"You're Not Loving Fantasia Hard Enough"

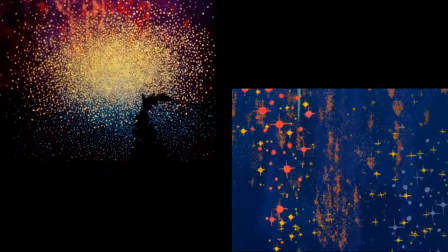So now these two shorts are in conversation with one another, and we must ask what they're saying.
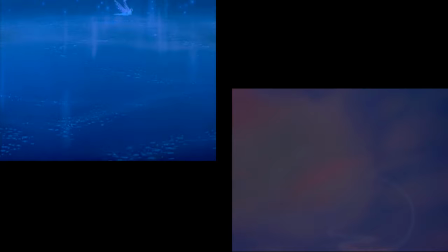If this shot is celebrating the arrival of Winter, what does that say about this shot, which looks very similar but is set to much darker music?
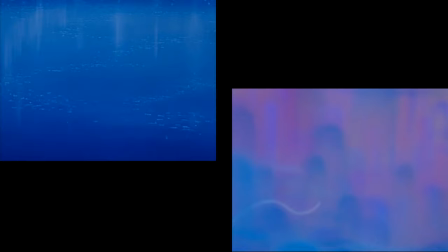Is it suggesting that Winter brings sorrow as well as beauty? Maybe. I don't know, it might just be a coincidence.
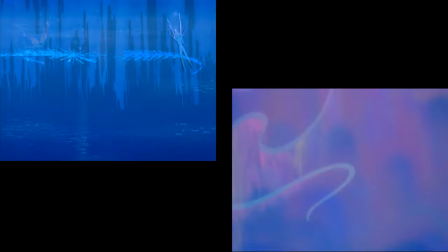But by structuring the film as he does, Disney is inviting us to find the connections regardless.
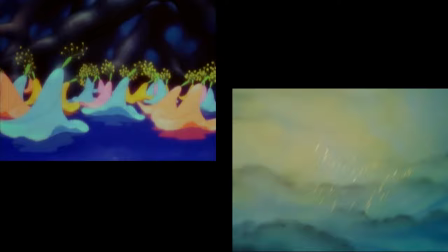He wants us to begin by thinking in the abstract, so that by the time we get to the literal, we're already searching for a deeper meaning in everything we see.
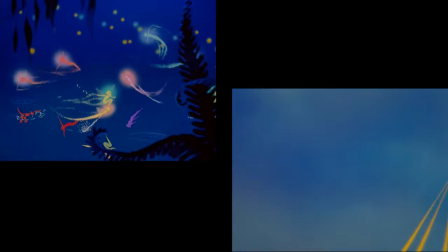And therefore, I don't think it's at all a stretch to look for recurrent themes and motifs that weren't overtly intended.
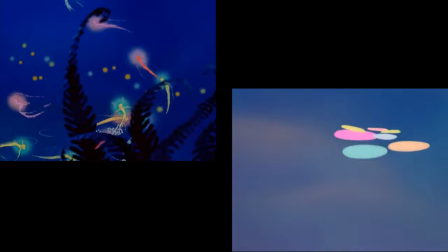Rather, I think that by its very nature, Fantasia wants to be dissected and overanalyzed, just as the animators dissected and overanalyzed the music. This is not just another anthology film. There's a story unfolding here, even if we don't quite know what it is yet. Like Walt said, there must be a reason for what we are doing on the screen.
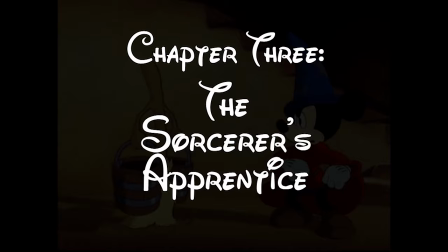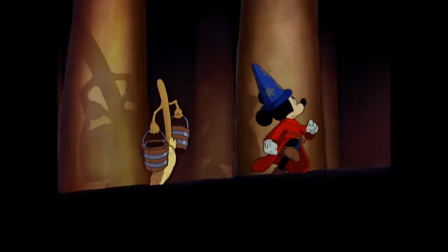So now we get to the one that started it all, The Sorcerer's Apprentice by Paul Ducat.
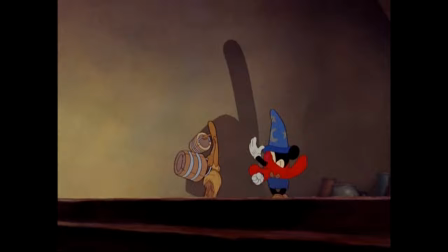Deems Taylor stated that this was the most ambitious piece of music Disney had ever used, and this is the first time in the film that the animators stick to the story the composer had intended,
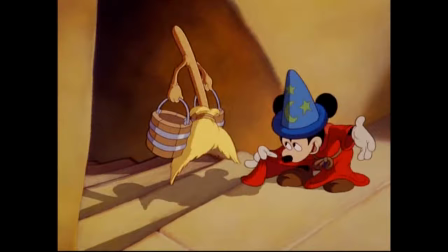with one notable update, that being the choice of protagonist.
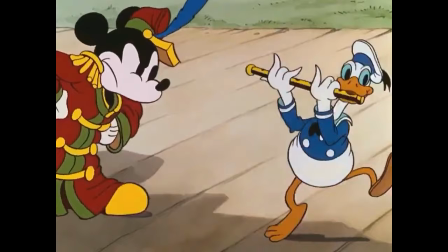Mickey Mouse's popularity was starting to wane by 1940, mostly due to the rising success of Donald Duck, and Disney wanted a project to put him back on top.
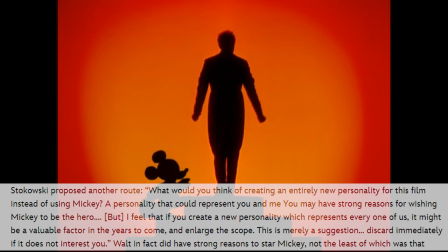Stokowski was against using Mickey,
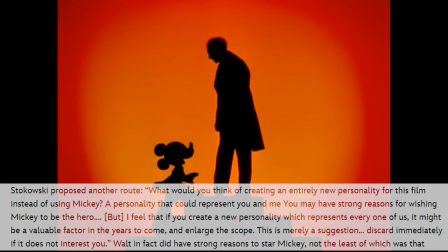at one point writing a letter to Walt suggesting that the audience might find an original character more relatable, but Disney wasn't having it.
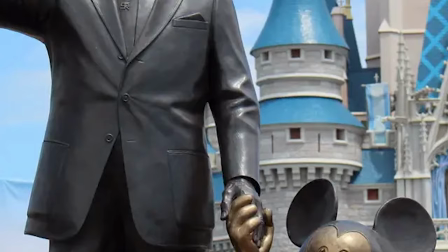He'd always seen the mouse as something of a surrogate for himself, and took great pride in providing the character's voice. And you can tell from his notes for this sequence that he felt a similar kinship to the character of The Apprentice.
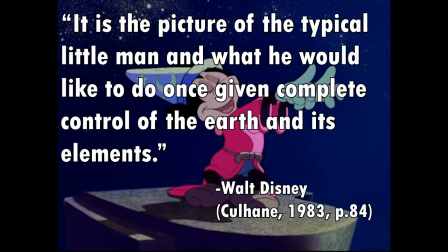It is the picture of the typical little man, said Disney, and what he would like to do once given complete control of the Earth and its elements.
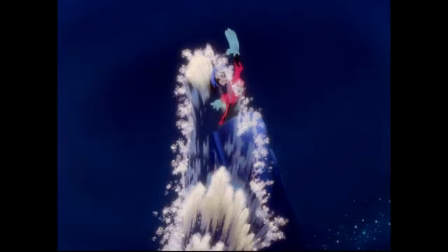Walt had just released Snow White to unprecedented success, and now he was going to use that success to raise animation into the realm of fine art,
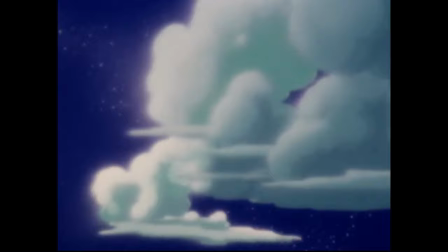so it's easy to see why he would relate to a small underdog standing atop a mountain controlling the heavens.
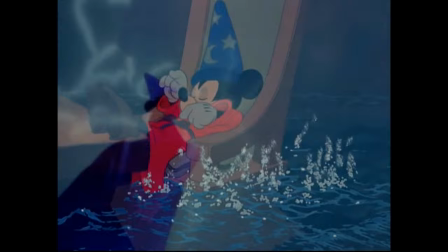Who else could possibly play the part but his own avatar, the character who represented all the ideals upon which he had built his legacy.
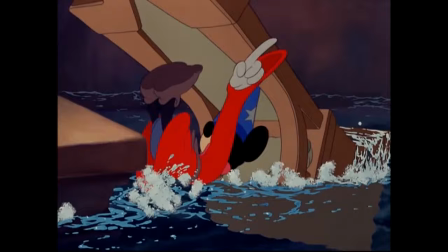And it's through the casting of Mickey that the true story of Fantasia is revealed.
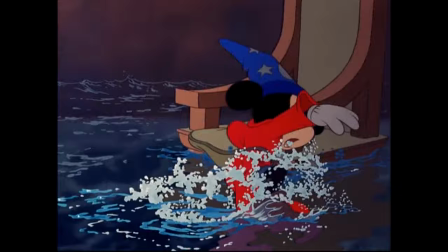You see, up until this point, the music has only suggested the imagery, but here the two ideas become one.
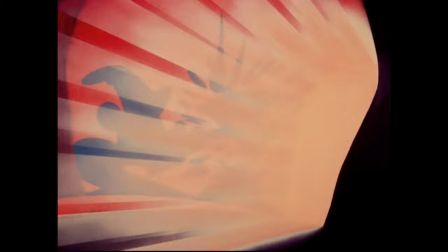When Mickey attacks a broom with an axe, we don't just hear clashing symbols to emphasize each chop, we hear the chops themselves.
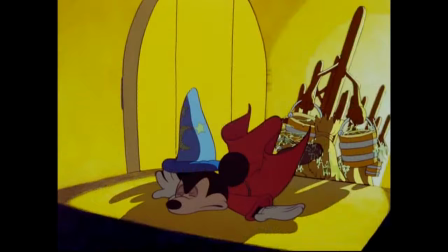The synchronization is so seamless that it almost feels as if the music couldn't have existed without the animation,
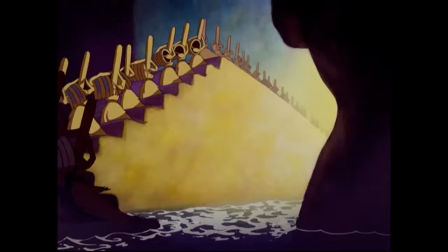and the fusion of sound and story come to a head with a sound effect that you'd never expect to hear in a song from the 1800s.
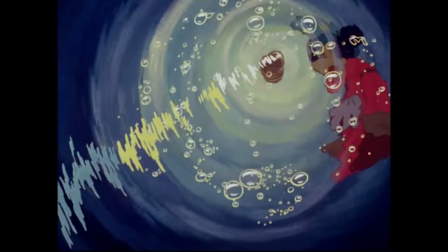Just as the piece is reaching its climax, with all hope lost, and the magic out of control, the apprentice screams out for help.
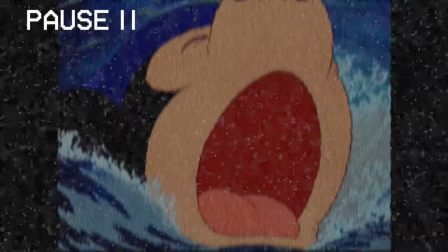And what do we hear? Not the high-pitched wail of a trumpet, we hear the unmistakable voice of Mickey Mouse.
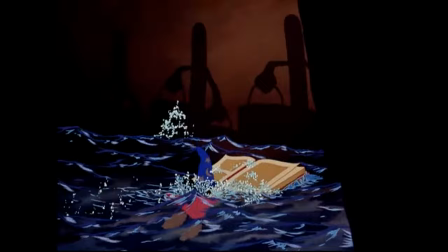It's perfect. It sounds just like Mickey, there's no one else it could be,
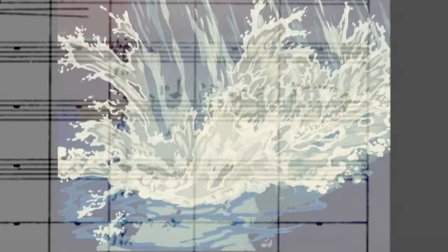and yet it's the exact same note that Dukas wrote on his sheet music decades before Mickey even existed.
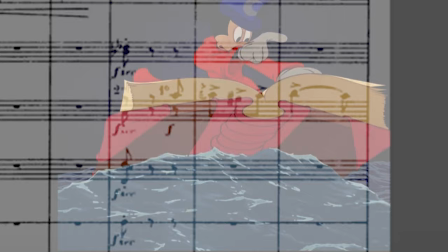Disney didn't change a thing, but somehow he made a piece of art so inseparable from the music that you could swear the animation must have come first,
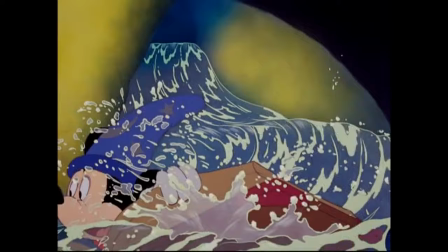because why else would Dukas have made the protagonist of his piece sound just like a cartoon mouse?
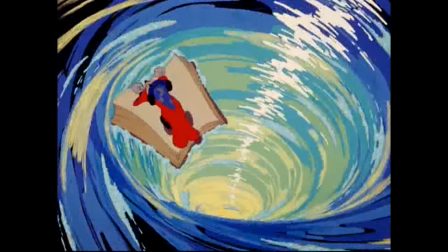Disney isn't just showing us that animation can be equal to music, he's taking the music over.
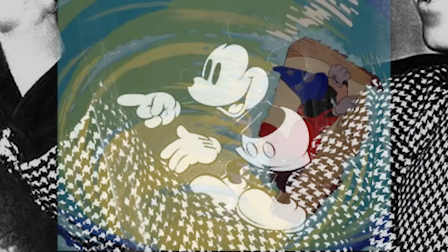He's making sure that we never again listen to the Sorcerer's apprentice without hearing the voice of Mickey, and by extension, the voice of Walt Disney.
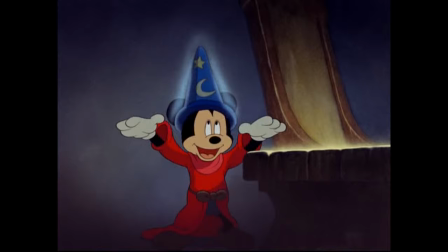So now, for the first time, the film is telling a concrete story, and it's the story of Disney himself,
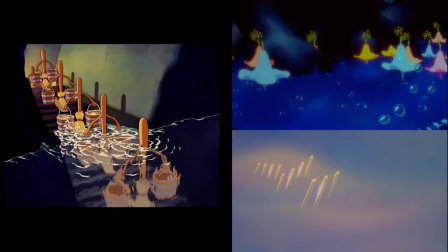the typical little man who thinks he's ready to perform with the masters. And once again, the film uses visual symmetry to connect this segment back to the ones that preceded it.
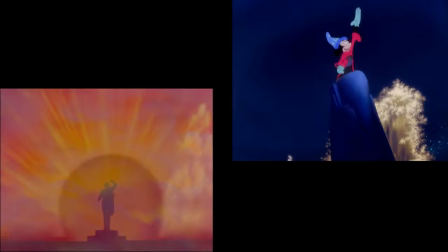The apprentice is not unlike the little prince, who fancies himself in charge even though he can't keep-step with his elders.
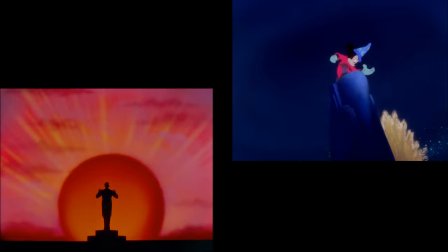Nor is he unlike the great conductor, who showed such control over his orchestra at the beginning, but quickly got swallowed up by the unstoppable force of the music.
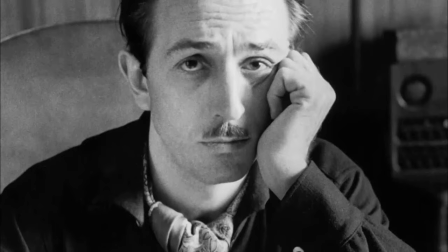And ironically, Disney suffered the same fate with Fantasia, taking on too much too soon until it all came crashing down. The world wasn't ready for his great experimental feature,
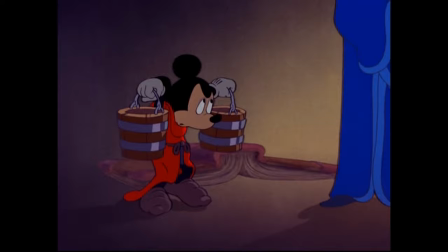and the humbled cartoonist had to pick up his old materials and go back to making the simple fairy tales for which he was known.
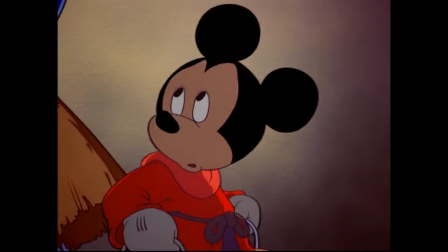But as he leaves, he turns back for a moment and smiles.
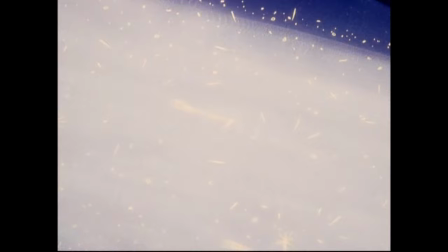He knows he created something wonderful, even if he wasn't ready to control it just yet. And more importantly, he knows he's gotten his master's attention.
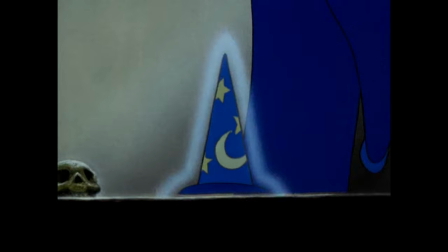Someday the old maestro will step down, and for the little man ready to take his place, there will be whole worlds to conquer.
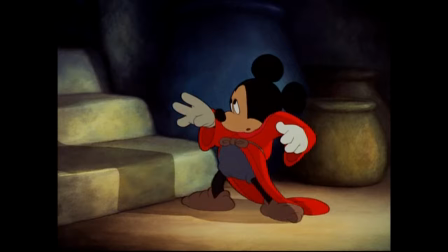So there you have it. The story of Fantasia is the story of Walt Disney. So where do we go from here? Well, how does the dawn of time sound?
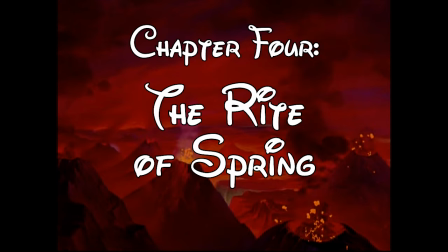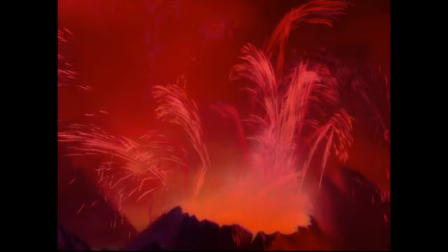How does the dawn of time sound? That's the question the next segment sets out to answer.
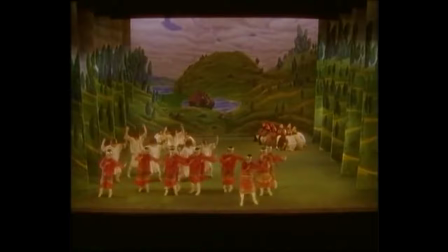Rite of Spring was an unexpected choice for the film, having debuted not during the Classical era but as a highly controversial ballet in 1913,
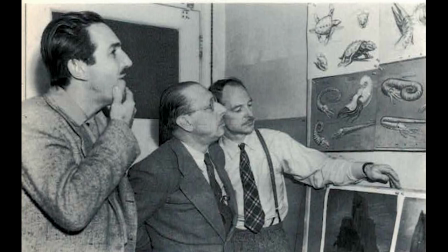and its composer, Igor Stravinsky, was not only still living, but heavily involved in Fantasia's production.
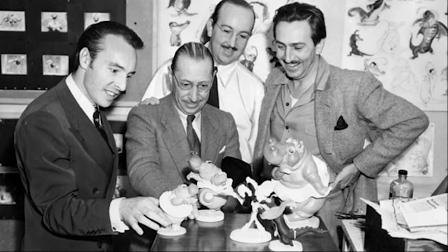He didn't much care for Disney's eventual treatment of his work, but he felt that it was open to interpretation, and encouraged Walt to pursue his own ideas.
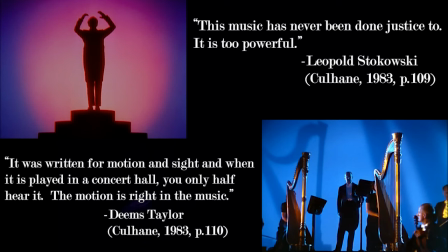Taylor and Stokowski both had mixed feelings on the piece, saying that the music had potential, but would only work if the animation could properly capture its epic scope.
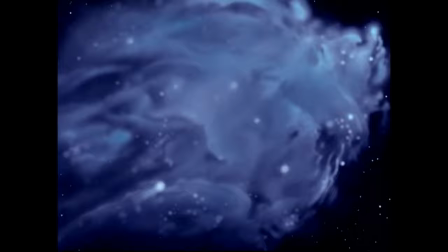And boy oh boy, does Disney deliver.
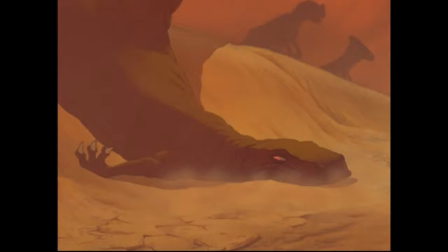Beating Stanley Kubrick to the punch by three decades, Rite of Spring takes us on a sprawling space odyssey from the creation of the cosmos to the fall of the dinosaurs,
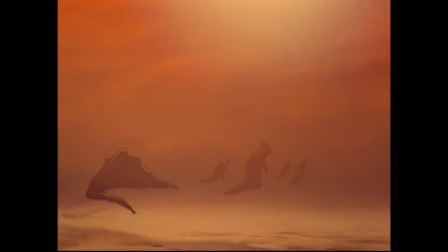only stopping there because what was worried creationist groups would boycott the film if it depicted the dawn of man.
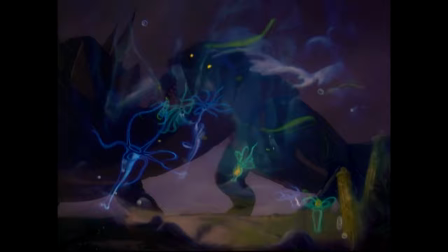It was unlike anything the world had seen and was shown in science classes for decades after. This may seem silly to us now given some of its scientific inaccuracies.
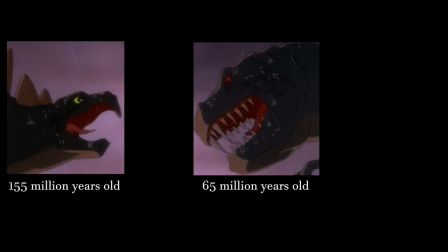We now know for example that the Tyrannosaurus Rex didn't even exist until about 80 million years after the Stegosaurus.
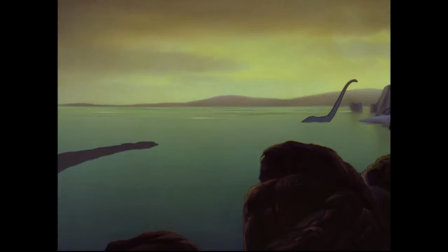Chronologically, it would have been more accurate to have the T-Rex fight Timothee Chalamet. But it wasn't the technical facts of the film that so impressed the academic community. When the New York Academy of Science asked for a private screening of the short, it wasn't because they thought Disney had access to any secret facts or figures.
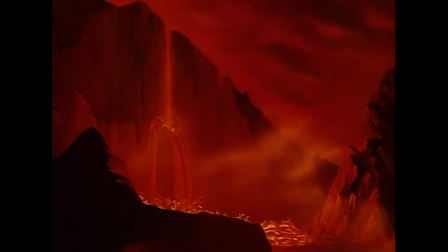It was because, despite all their fossils and research and carbon dating, they had never gotten to see how dinosaurs would have actually moved.
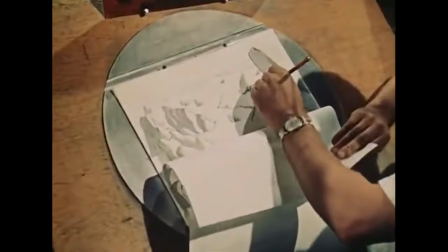And nobody, and I mean nobody, understood the science of motion better than the Disney animators.
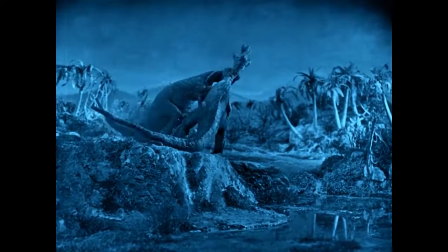Before Fantasia, dinosaurs were either friendly cartoon characters or flimsy stop-motion creations.
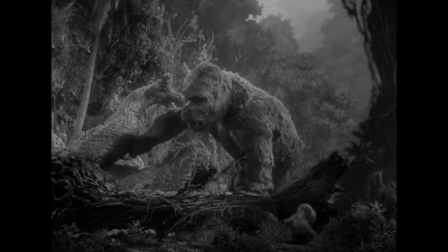Even in a special effects masterpiece like King Kong, they're fun and scary, but they still don't have any real weight.
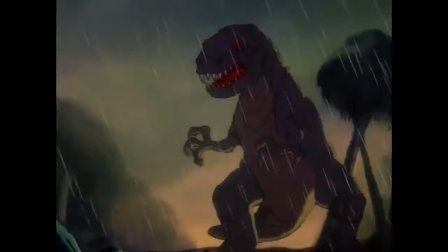Disney's dinosaurs had weight.
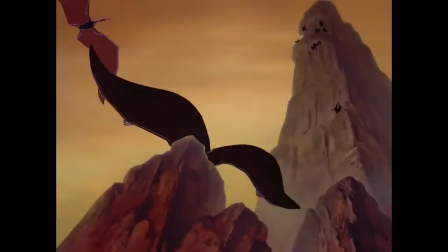These titans shake the earth with their footsteps. They kill with a motionless animal instinct. There's no humanity in their eyes, none of that cutesy cartoon personification.
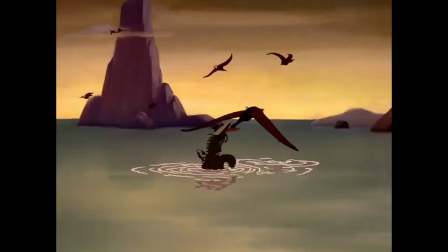There are real, bonafide monsters that roamed the very earth upon which we walk, and for the first time someone had brought them to life for mankind to see.
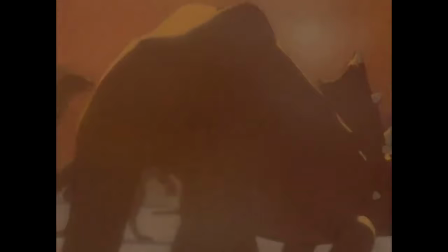There's never been another animated film that makes dinosaurs feel as real as this one,
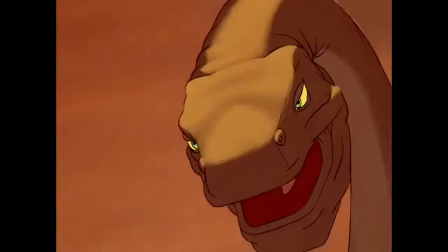and the immense power of these creatures only becomes more potent once they start dying off.
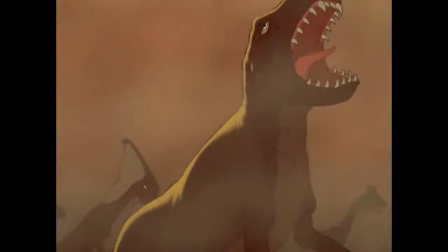When their world dries up and they look helplessly towards the sun as the last of their life drains away.
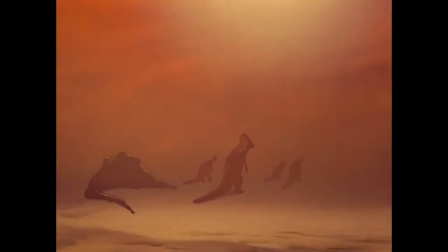When the same beast who reigned as king a few scenes earlier falls down dead and the others don't even stop to notice.